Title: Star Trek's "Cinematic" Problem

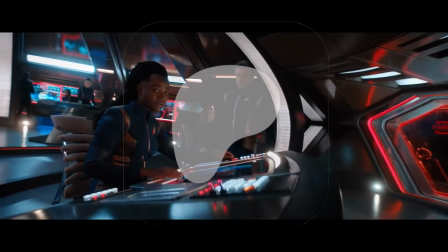This video was originally uploaded on Patreon. If you like what I do, join me over there so the success of this channel isn't dependent on the whims of the YouTube algorithm.
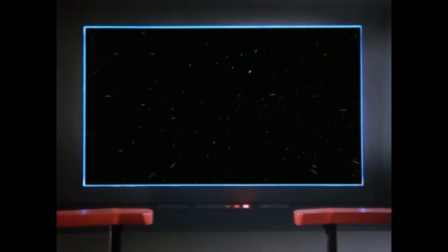Star Trek began life looking like this,
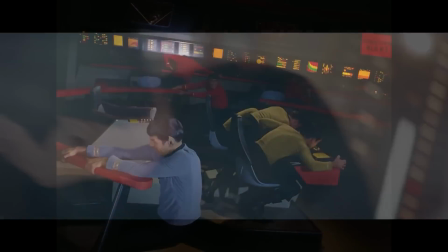but later evolved into looking like this.
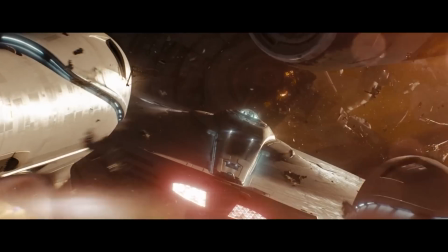So what happened here? Aside from the obvious increase in budget and more advanced production techniques,
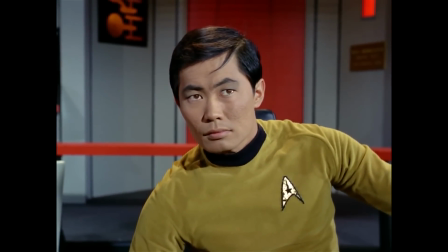why does the former feel like a TV show firmly rooted in the 60s, while the latter feels like it belongs on the big screen?
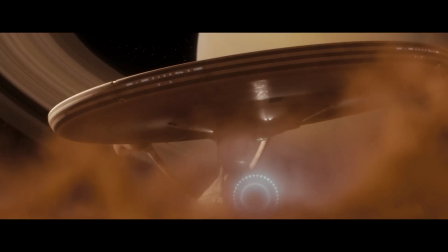For lack of a better term, what makes this Star Trek cinematic?
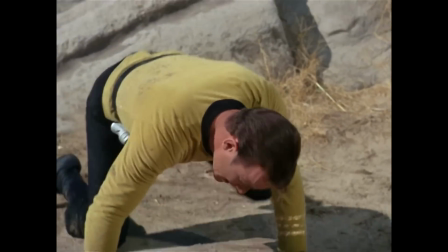For the longest time, Star Trek existed as a low-budget TV show.
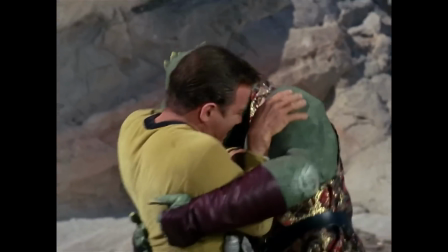Next to sci-fi blockbusters like Star Wars, Star Trek always seemed cheaper and, dare we say, a little bit lame.
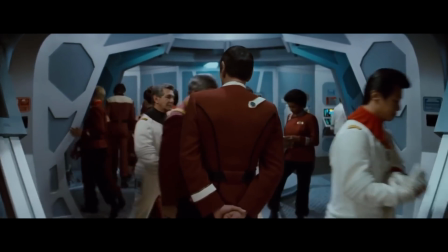Even Star Trek's big-screen outings were budget-conscious productions.
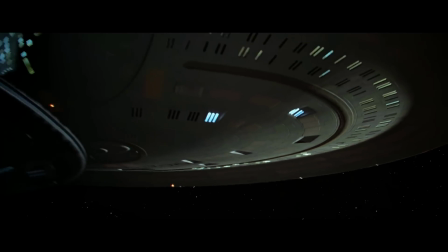Paramount Pictures was so averse to spending money on Star Trek movies that Jonathan
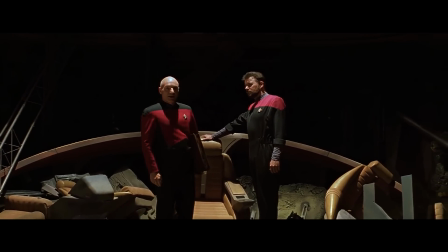Frakes and LeVar Burton had to share uniforms with the DS9 cast in Generations.
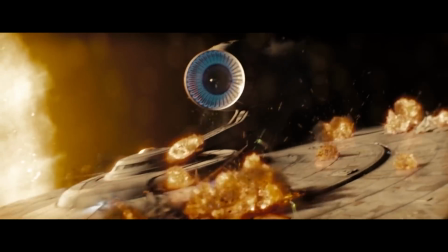But all of that changed in 2009. Director JJ Abrams completely overhauled Star Trek's visual style for his reboot of the mythos.
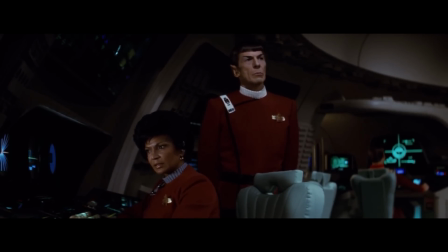Whereas older Star Trek could be likened to a stage play, Abrams' take on the material was packed with energy,
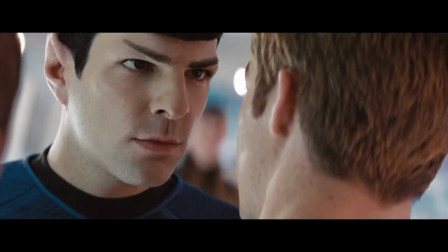expressed through dynamic camera moves, intense Dutch angle close-ups, and of course the lens flares.
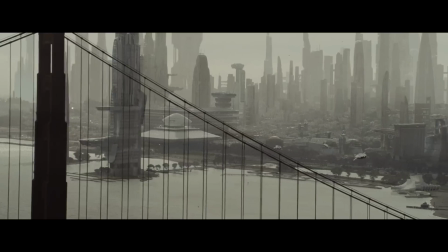Now that Star Trek had some money behind it, Abrams seemed intent on putting that money on screen. In other words, he strived to make Star Trek more cinematic looking than ever before.
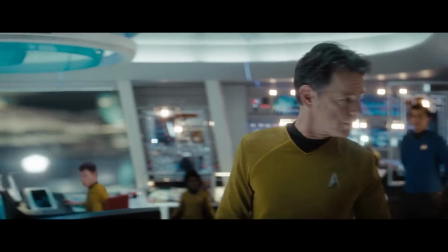Though Abrams is no longer involved in the Star Trek mythos, it seems modern Star Trek in general took his style to heart.
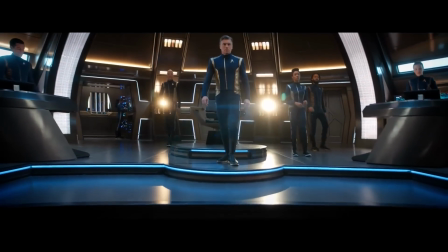Now Star Trek TV shows are made to look like blockbuster events, works fit for the big screen.
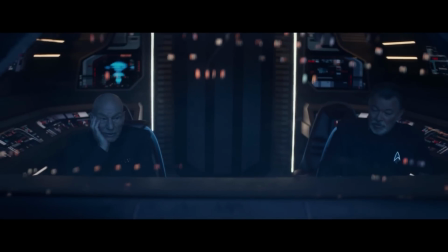But in being so determined to make Star Trek look cinematic, has Star Trek missed the forest for the trees somehow?
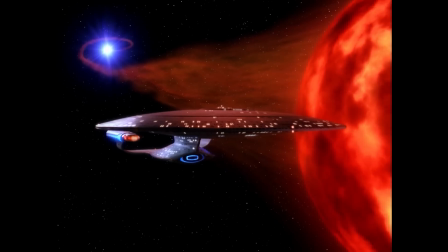And what does cinematic even mean anyway? To answer these questions, let's compare the visual style of 90s Trek and modern Trek.
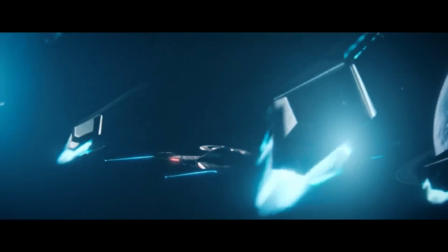To this end, I've chosen an episode at random from TNG and Discovery.
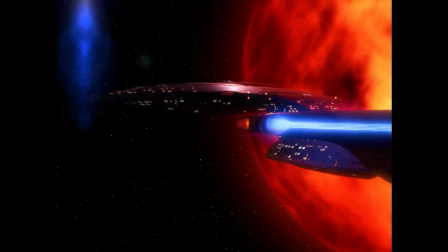The episode Evolution from TNG Season 3 opens with this beautiful shot of the Enterprise flying past a star.
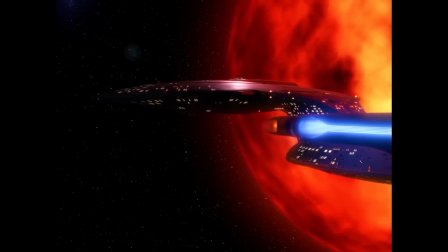It's full of rich colours, and the movement of the camera at the Enterprise gently guides the viewer's eye.
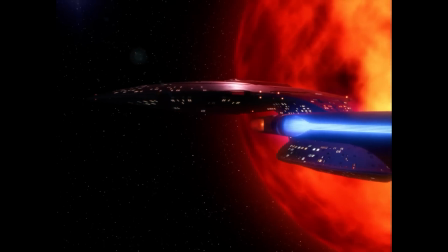We immediately notice the star on the right, then we follow the ship as it crosses the frame, and finally our focus is drawn to the second star in the system.
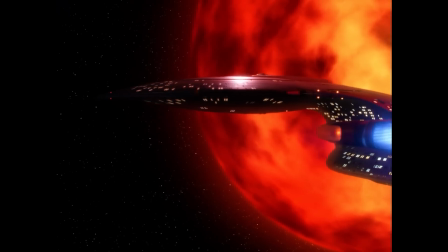Not only is this opening shot extremely pleasing to the eye,
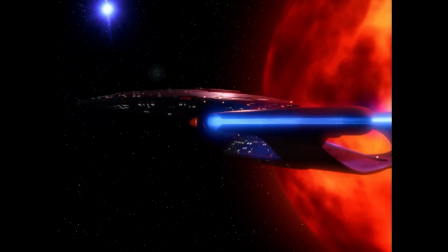but also establishes the geography of the star system and sets up the reason why the Enterprise is here in the first place.
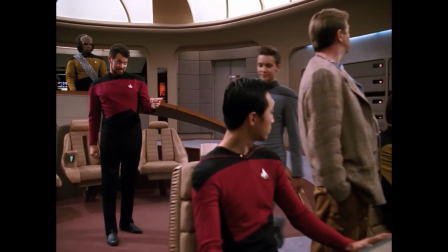For the most part, the Next Generation is directed in a very traditional manner. There is no, and I mean no, unmotivated camera movement.
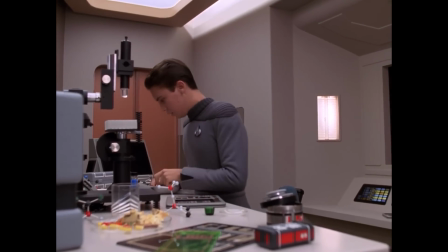The camera is always tracking, panning, or tilting to follow the action.
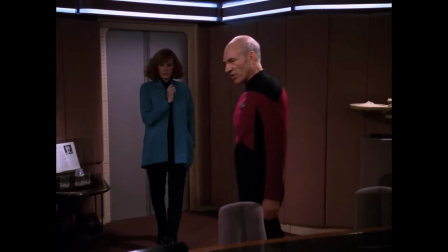It's nice, clean, and efficient. For the most part, the scenes in TNG are made up of coverage, a wide shot which can move to follow the action,
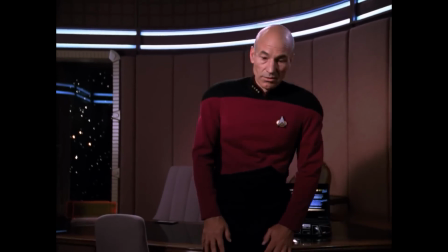a close-up on each character with an extra closer close-up to emphasize certain lines,
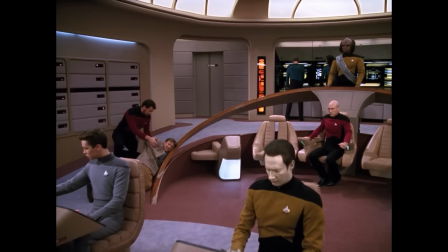and some medium shots sprinkled in when required. Many of these shots are long by today's standards.
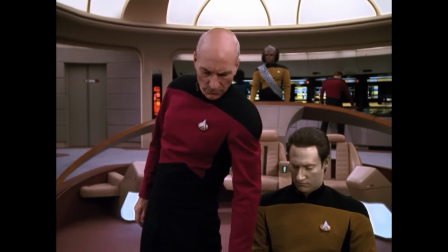Sometimes an entire scene unfolds in only 2 or even 1 camera setup.
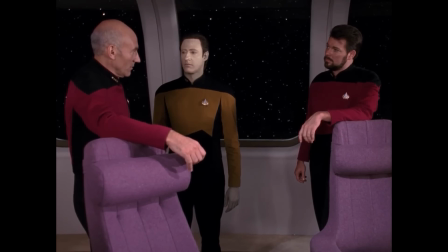While this is a visual style which is effective at communicating information to the viewer, it's too objective for its own good.
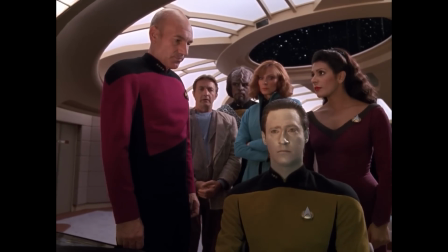The writing and acting are what carry the drama for the most part, not the visuals.
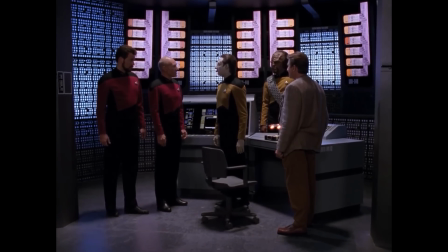This sometimes results in TNG feeling stilted, slow, and even stagey.
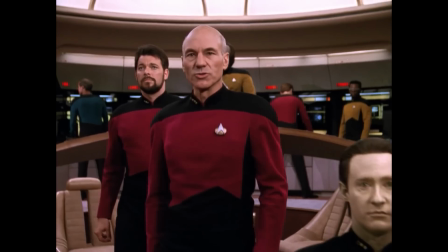The blanket lighting doesn't help matters either.
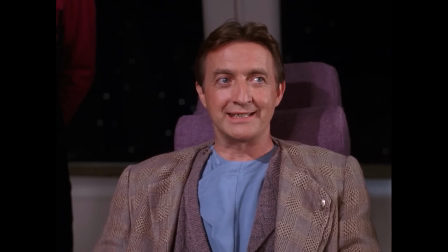It's a subtle effect, but it makes the show look like it's taking place in studio sets rather than on a real spaceship.
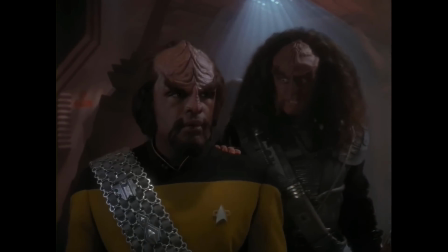This is something DS9 and Voyager improved upon later, as well as the TNG movies.
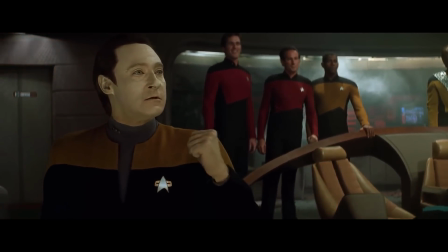Just look at the difference some extra consoles and more dramatic lighting made to this same bridge set in Star Trek Generations and even Star Trek Picard.
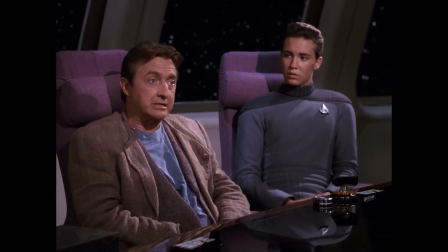All of this is to say TNG's visual style is not emotionally driven.
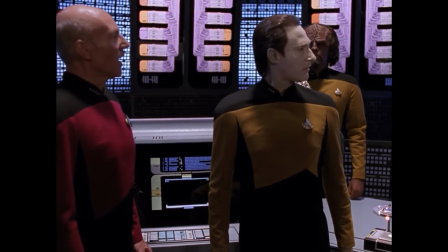The viewer sits back and watches from a distance rather than the story being told visually to make the viewer feel part of the drama.
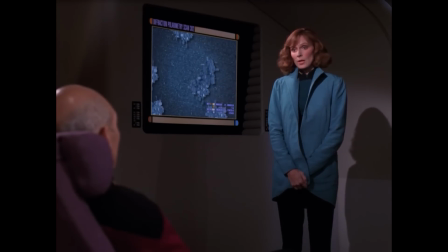This brings me to my least favourite type of scene in all of 90s Trek, the briefing room scene.
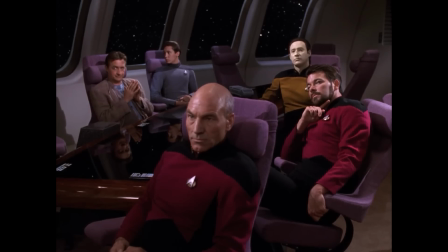I don't know about you, but I always disliked the briefing room sets and how they were shot.
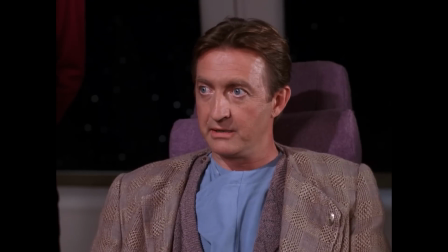The actors enter the room, sit down, talk in close-ups, watch a PowerPoint presentation from Geordi or Data, and then they're dismissed.
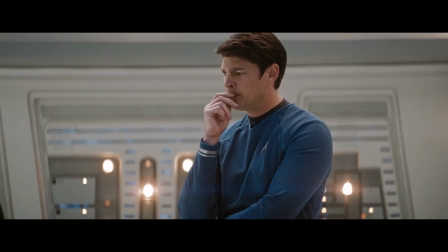In Star Trek 09, JJ Abrams took what would have been another bland briefing room scene and moved it to the bridge.
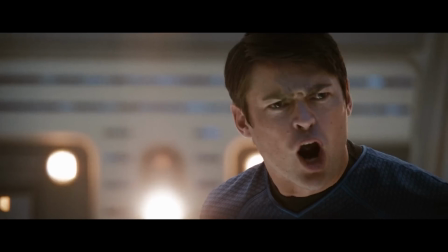Not only is the bridge more visually interesting, but it allows for opportunities for visual storytelling through blocking.
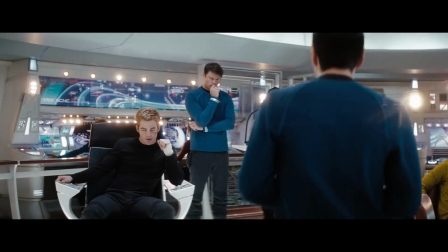I love the opening shot of this scene, how it effortlessly guides the viewer's eye from one character to the next.
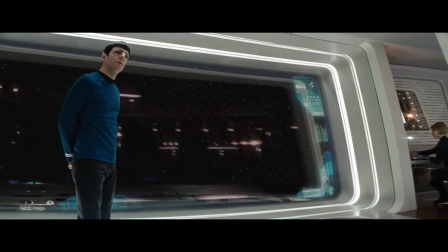I love how Spock, despite being at a lower point in the room, is given all the authority through this low angle and stage-like backdrop of the view screen.
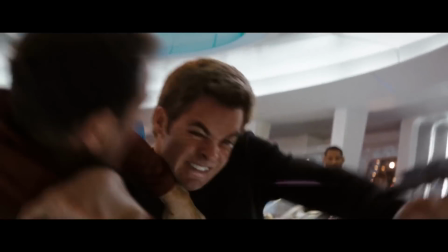And at the end of the scene, the curved lines of the ceiling converge on Spock for his final shutdown of Kirk.
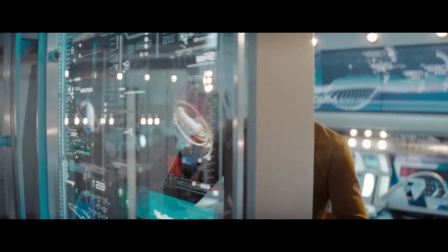Get him off this ship.
The bridge is just a great set to use for these kinds of scenes.
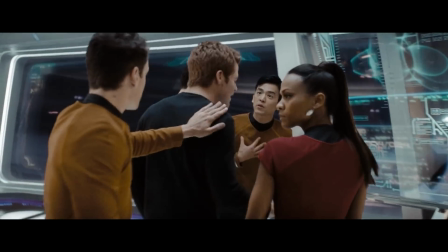The briefing room is basically designed like a boardroom, and not really as interesting to look at, and rarely is the blocking very creative.
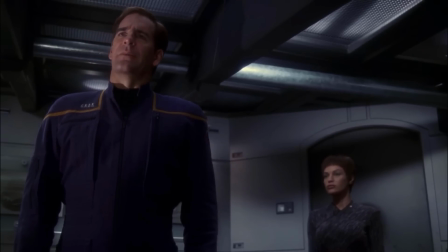Enterprise almost understood this, hence why the briefing scenes happen either in Archer's ready room or at this little meeting area at the back of the bridge.
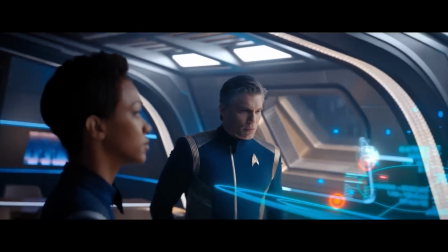For another comparison, this briefing scene in Star Trek Discovery is too high energy.
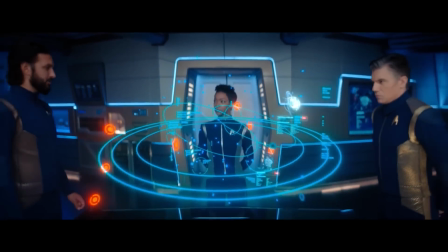It starts well with a pullback through a hologram and pan over to Pike,
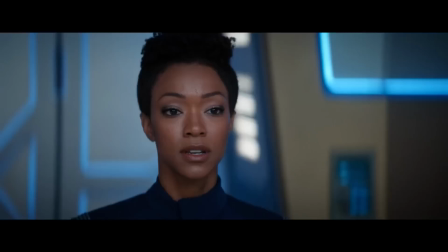but then it goes haywire with this spinning camera around all three characters, which is a nice segue to talking about Discovery in general.
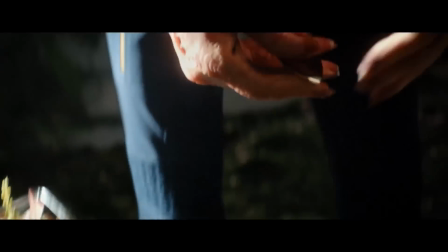The sound of thunder from Discovery's second season kicks things off well in its pre-credits
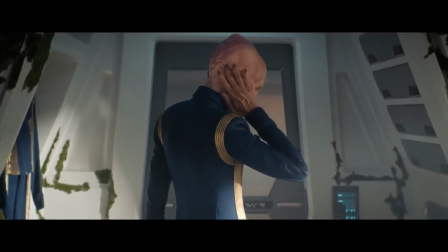teaser with a series of long take scenes which are all joined together by seamless wipes,
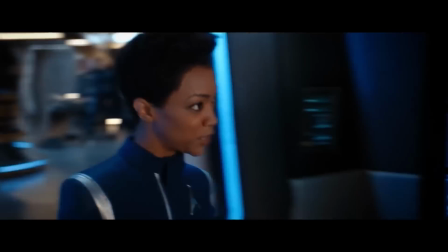pans, and match cuts. The camera moves effortlessly from subject to subject, framing dialogue in these nice two-shots.
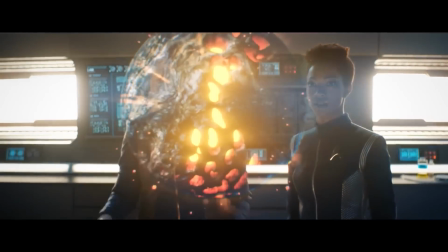Each one of these shots is not only aesthetically pleasing thanks to the wide range of colours and nicely shaped lighting,
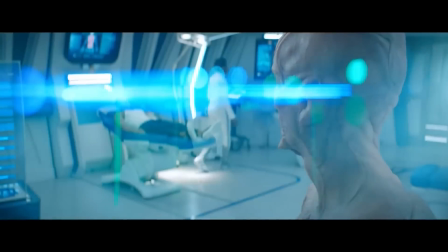but the camera movement is also more energetic than in TNG while still being motivated.
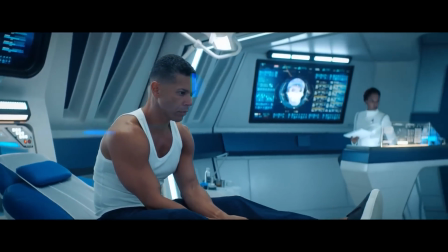However, there is a tendency for the camera to move for no reason.
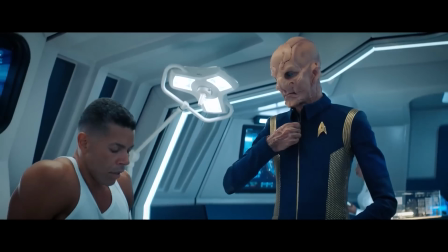During this exchange between Saru and Culber, the camera is constantly moving to the left, then to the right, left again, and back to the right.
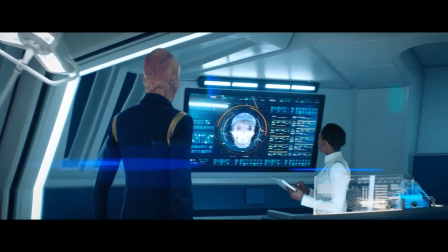The camera has to follow Saru over to this screen later in the shot anyway, so this is just movement for the sake of movement.
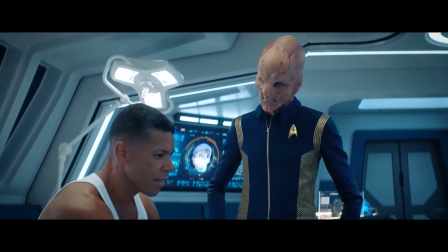One could argue it adds visual interest, but the sets, costumes, and lighting already provide that visual interest.
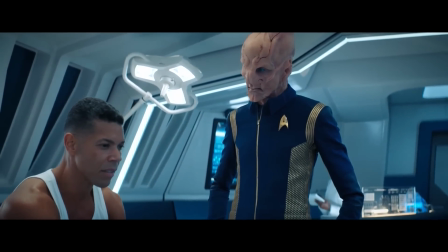The extra camera movement isn't necessary.
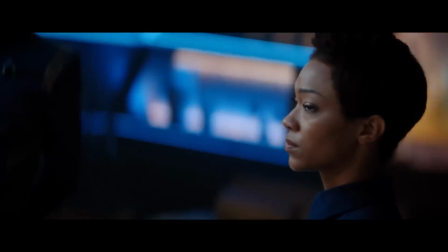After the credits, we come to another issue with modern Trek's visual style, but in truth this isn't a problem unique to Star Trek.
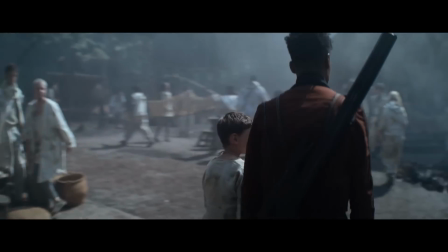It's a trend which is all over modern film and TV, and if you're a filmmaker this may come across as a hot take,
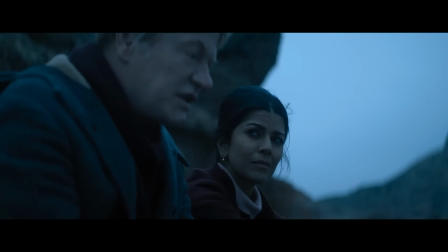but I really dislike shallow focus. Or rather, I think shallow focus is being overused to an absurd degree.
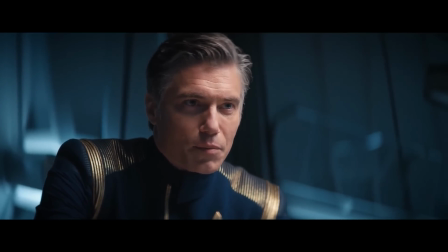If you don't know what shallow focus is, it's when the subject is in focus and everything behind them is soft.
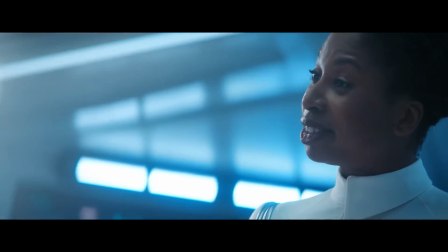The shallower the focus, the narrower the amount of space in front of the lens, which is sharp.
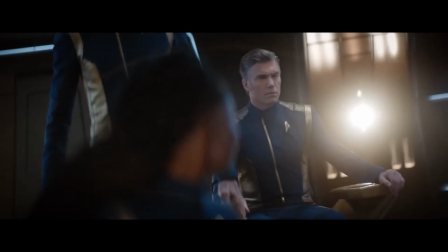There's nothing wrong with shallow focus as a tool, but at some point, I guess,
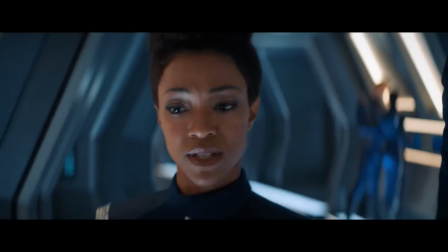somebody decided that shallow focus was just inherently cinematic, and so should be used for absolutely everything.
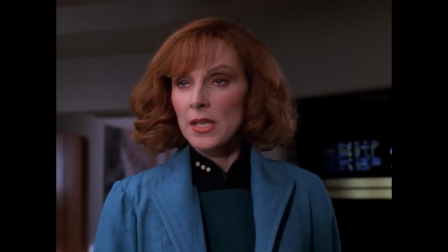Close-ups, wides, it's all shallow focus. These kinds of shots did exist in 90s Trek, of course.
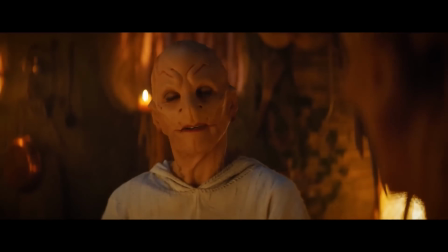You can end up with this effect even when shooting on a wide lens. However, these days, long lenses seem to have become more and more popular.
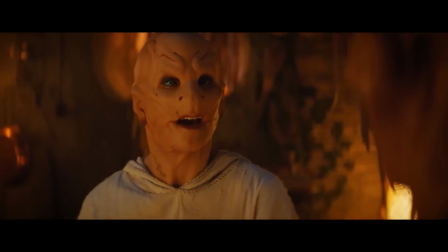It's not uncommon for productions to use 70mm or 85mm lenses as their go-to lens.
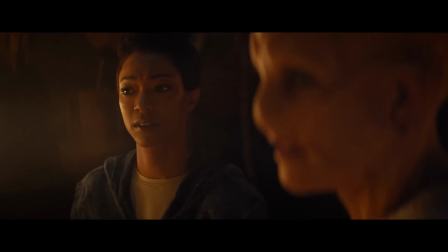The problem with shallow focus is that it limits the amount of visual information a shot can contain.
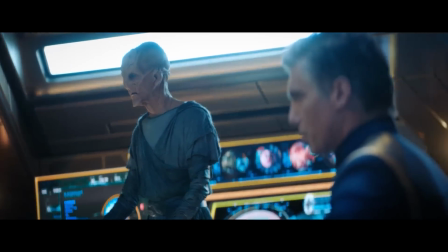Again, shallow focus can be useful if the goal of the shot is to isolate the subject,
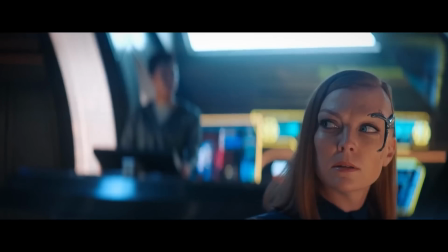but using shallow focus in so many shots means everyone is isolated.
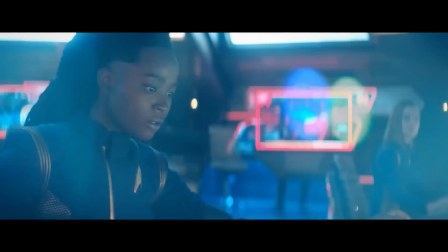This is a story about a crew working together on a spaceship,
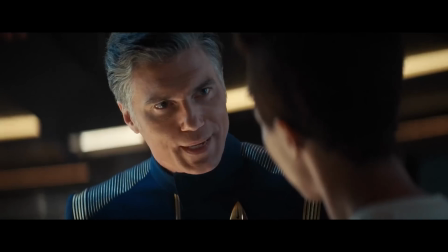and yet the crew are isolated from each other and isolated from their ship in the majority of the shots.
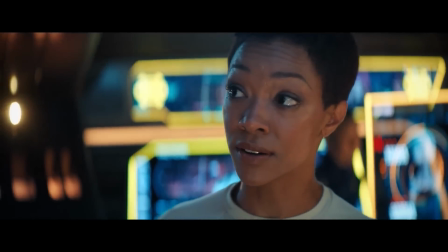The relationship between people and the places they inhabit is an important one,
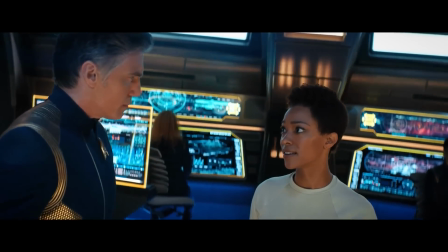and yet in so many movies and shows these days that relationship is not visually communicated.
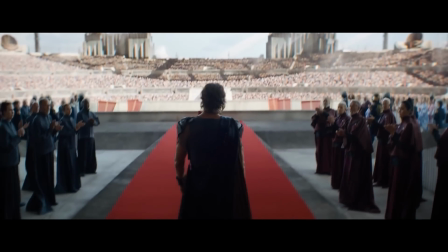Foundation is literally about large-scale societal changes.